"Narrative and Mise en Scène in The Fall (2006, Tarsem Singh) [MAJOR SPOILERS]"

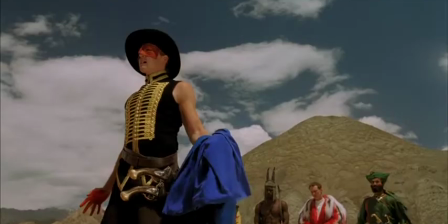Roy becomes a masked bandit. His mask hides his true identity.
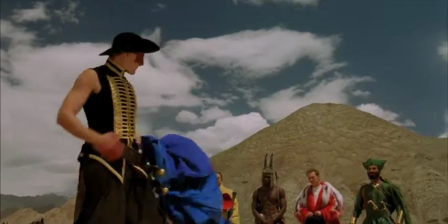This could represent that he is hiding something from Alexandria, that he wants her to help him end his life.
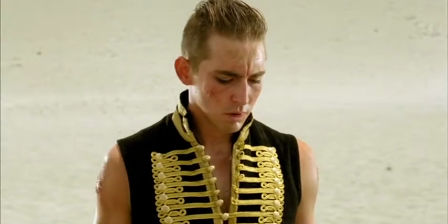Alexandria looks up to him, and his story becomes their shared story, so her costume mirrors his.
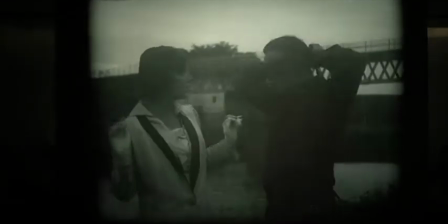And then when we see the finished film that Roy was working on, we discover that the actor he was doubling for was also wearing a mask.
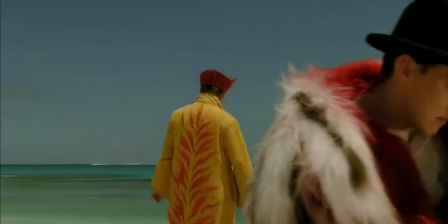The group of mythical heroes who accompany Roy's character on his journey are wearing some spectacular costumes.
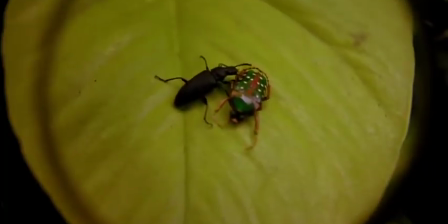English naturalist Charles Darwin looks like one of the butterflies or exotic flora that he collects for his studies.
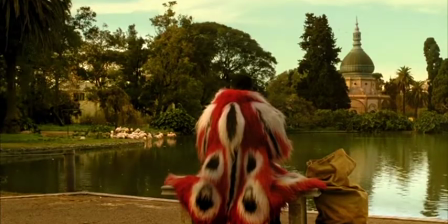The bowler hat reminds us that he is British. Luigi is wearing a yellow and red costume.
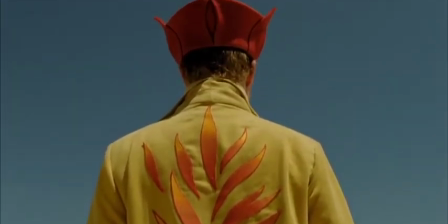His yellow coat has flames on the back,
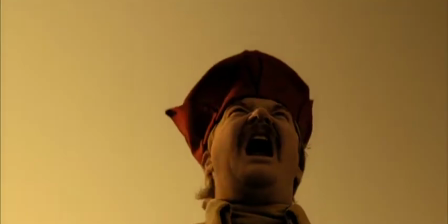reminding us that he is an explosive expert with a fiery personality. and his red hat suggests that he is Russian, or at least of Russian extraction.
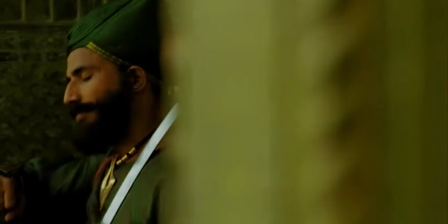The Indian wears traditional Indian clothing, but with very vivid colours that give him a majestic appearance, almost like he is royalty.
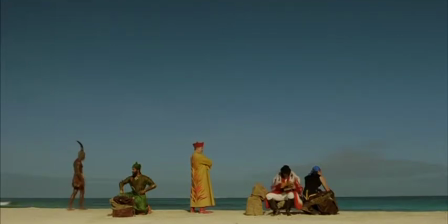Otabenga, the ex-slave, doesn't wear many clothes, but he does have an amazing horned headpiece,
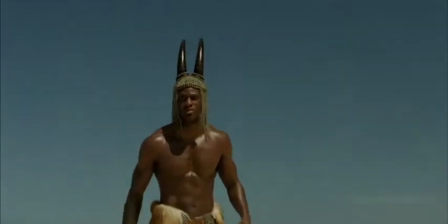which also gives a majestic appearance, and evokes mythological heroes such as Ozymandias or Alexander the Great.
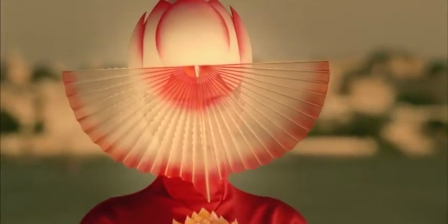Sister Evelyn, Alexandria's favourite nurse in the hospital, becomes the masked bandit's true love.
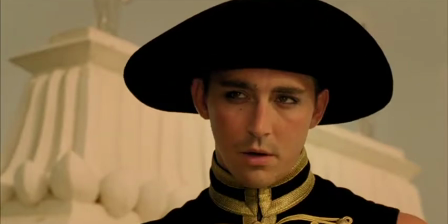Her costumes are spectacular, with an Asian styling and vivid colouring which again reflects how Alexandria pictures a mythical princess.
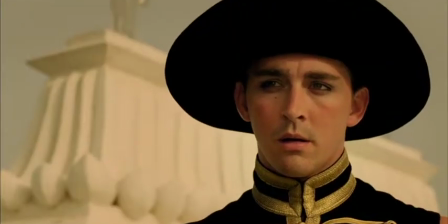She also hides herself with veils, a bit like Roy with his mask, which again suggests that there is some truth being withheld.
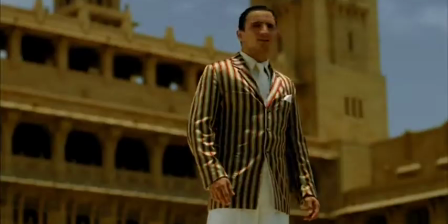Governor Odious, the focus of their collective revenge, is dressed like someone from The Great Gatsby.
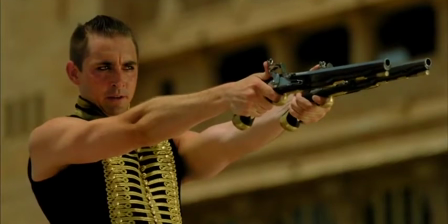He is smug and privileged, and we all want to see the masked bandit get his revenge.
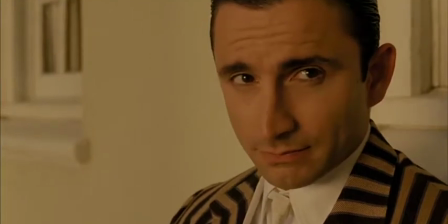Again, this clash of costume styles reminds us that we're watching the fantastical imaginings of a young girl.
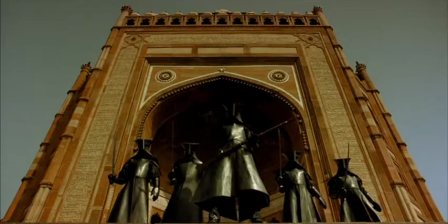The frightening soldiers of Governor Odious are wearing very similar costumes to the X-ray technician in the hospital, somebody that Alexandra is very frightened by. Ultimately, The Fall is a film about the importance of storytelling.
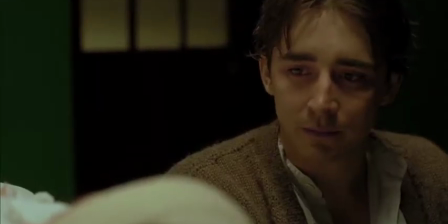Stories provide us with an escape from our own difficult lives. The final montage of stunt sequences, some of which feature Roy,
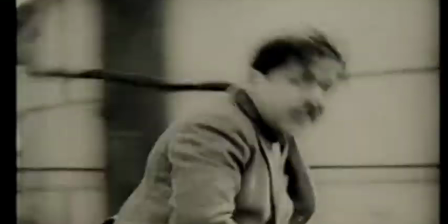are a tribute to the power of cinema on the imagination and to the people who risked their lives to make ours better.
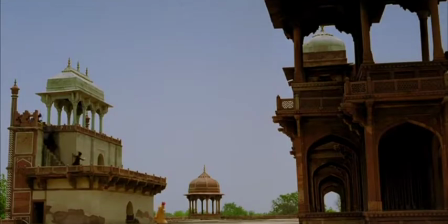Thank you for watching this short essay about The Fall. I hope that this has helped with your understanding of this amazing film.
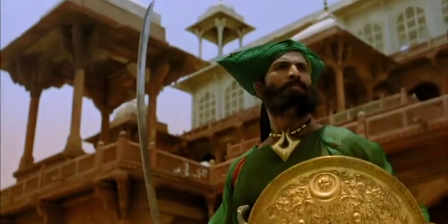I would love to hear what you think, or whether you agree or disagree with my analysis. Thank you.
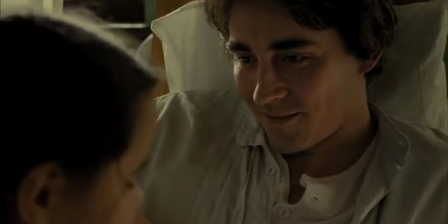Please let me know in the comments below.